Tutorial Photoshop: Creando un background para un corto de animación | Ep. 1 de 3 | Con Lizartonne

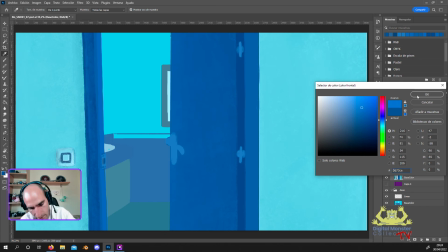(74:40)
Y para hacerle lo que es el interior del canto,
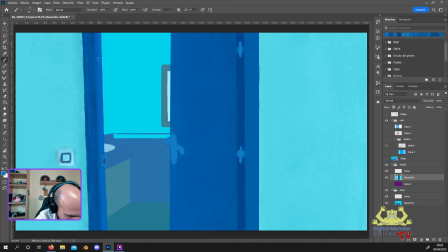(74:44)
pues suele tener un poquito de borde hacia afuera y la puerta encaja en este borde. Entonces Entonces le vamos a meter aquí un poquito de luz para que se diferencie de dónde estaría ese canto, ¿vale? Que no, por eso no coincide la villa esta al canto justo
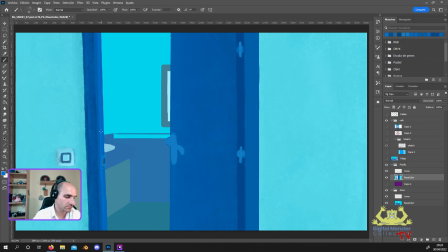(75:03)
que tenía aquí marcado, sino que está como detrás escondidito un poco.
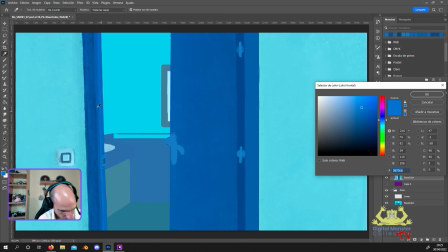(75:10)
Vale, y aquí en este lado solo, pero ya aquí no, aquí es donde se va a reflejar un poco de esta luz. Pero bueno, eso lo haremos cuando tengamos esa luz un poco más definida.
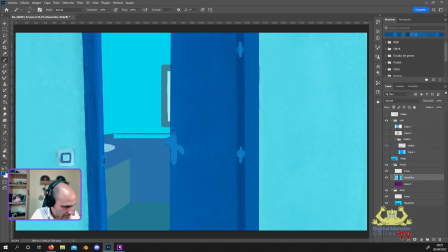(75:20)
Podemos aprovechar un poquito esta misma sombra para empezar a definir también la parte del pomo. Vale, recordando que la luz viene de este lado y aquí un poquito,
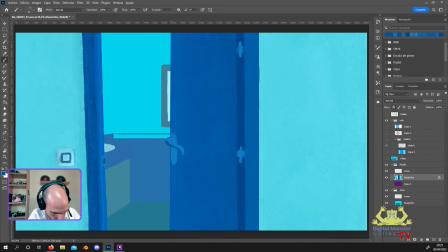(75:36)
pues aquí habrá un reflejo así importante que vendrá de aquí, pero nada más, el resto de esto estaría todo sombreado. Y nada, teniendo en cuenta que esto es metal, pues también tenemos que hacer bastante hincapié ahí en la transferencia de color.
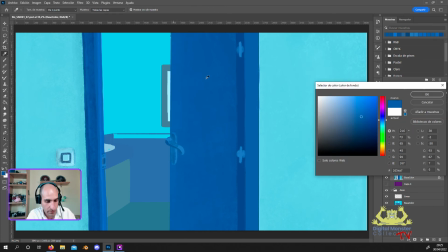(75:54)
Pues si hay, aquí habrá alguna zona iluminada, pues vamos a tener que reflejarla en el este,
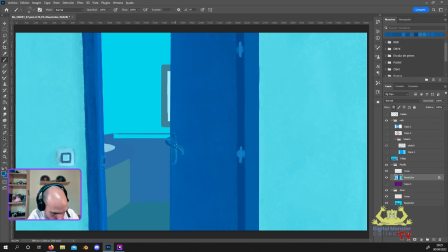(76:02)
en los colores de esta pieza.
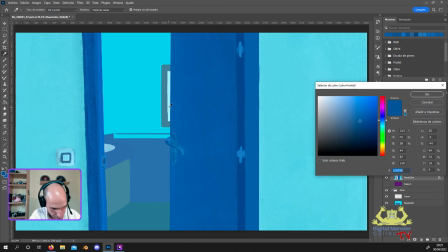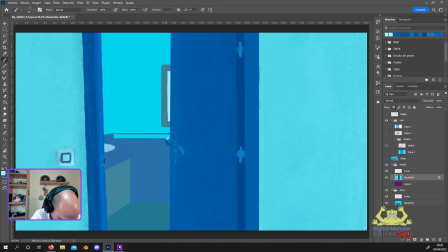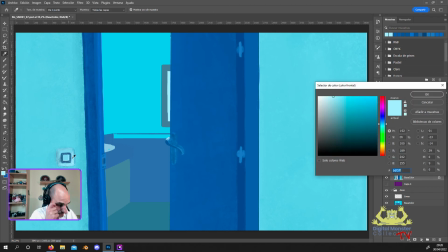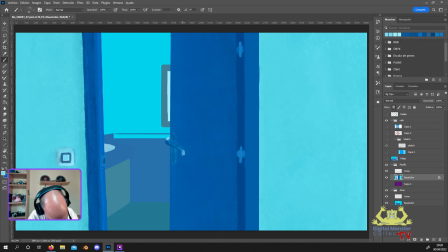Vale, aquí estamos dando así un poco tonos un poquito más intermedios, porque ya después, cuando definamos la línea, pues haremos ya un poco la luz más fuerte que pueda haber.
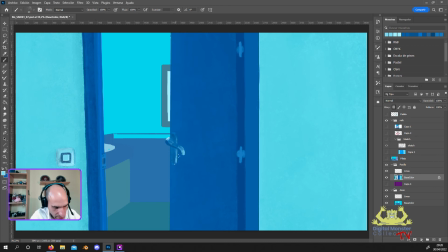(76:41)
Y aquí a lo mejor me pasé un poco porque esta parte, si está abierta, no tendría que estar dando tanta luz.
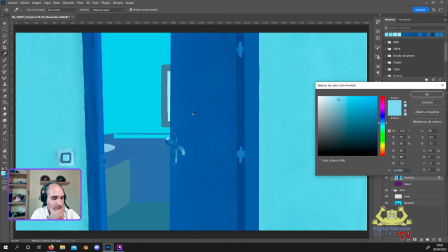(76:46)
Así que igual la matamos un poquito.
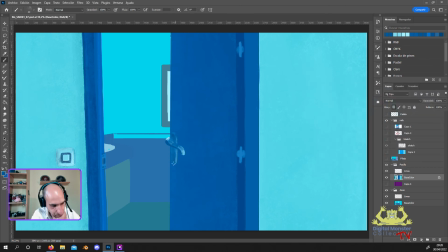Y podemos darle unas sombras un poco más duras en alguna parte, precisamente para que dé un poco más esa sensación de metálico.
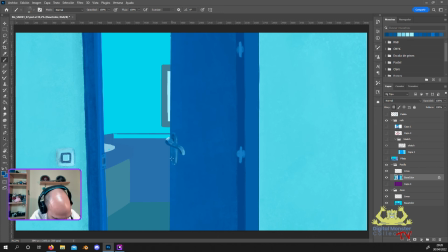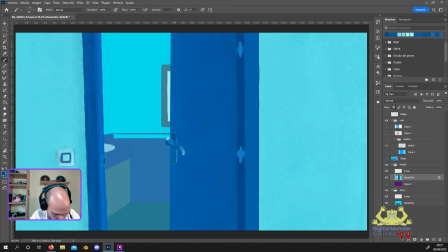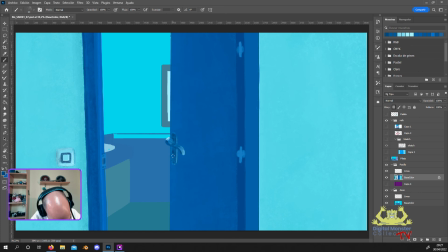(77:34)
Y bueno, aquí le podemos añadir pues la ranurita de llave típica así también, que puede quedar guay para que se vea guay que es el pomo de la puerta.
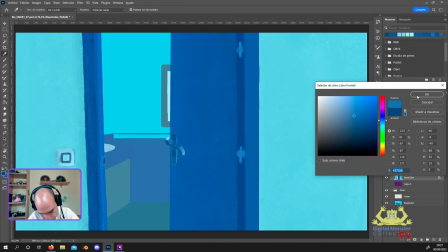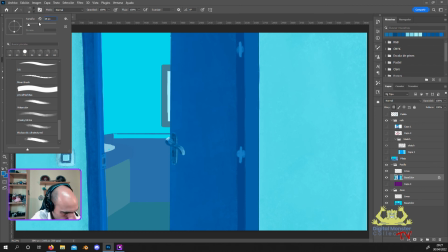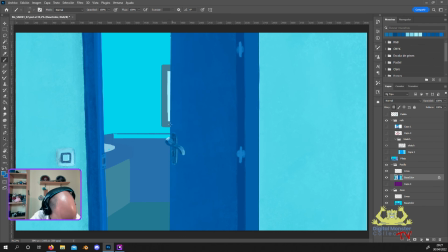Bueno, algo así.
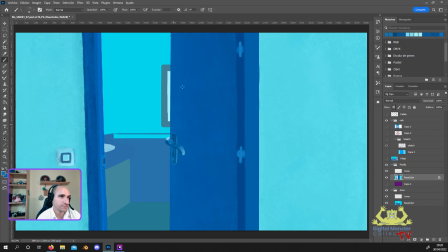(78:09)
Ahora mismo parece que está flotando en el aire ese pomo, porque bueno, como todavía no tenemos la puerta bien definida de luz,
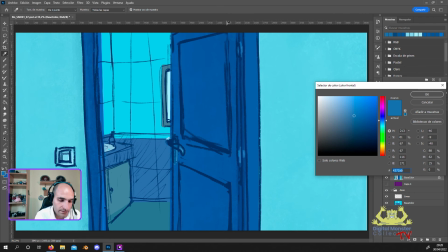(78:17)
pues obviamente no está bien. Ahora, de este lado entra luz, pero aquí no llega. Entonces este sombreado tenemos que hacerlo teniendo en cuenta la luz que venga desde aquí, que será una luz refleja. Entonces aquí pues será un sombreado un poco más tenue. Podemos coger este tono y luego pues, intentar apagarlo un poquito.
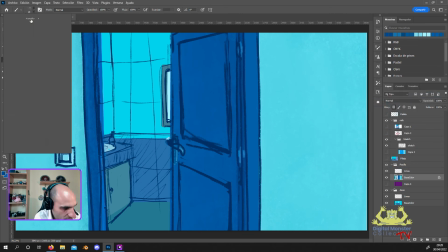(78:37)
Voy a definir más o menos por dónde está, para que no se me pierda.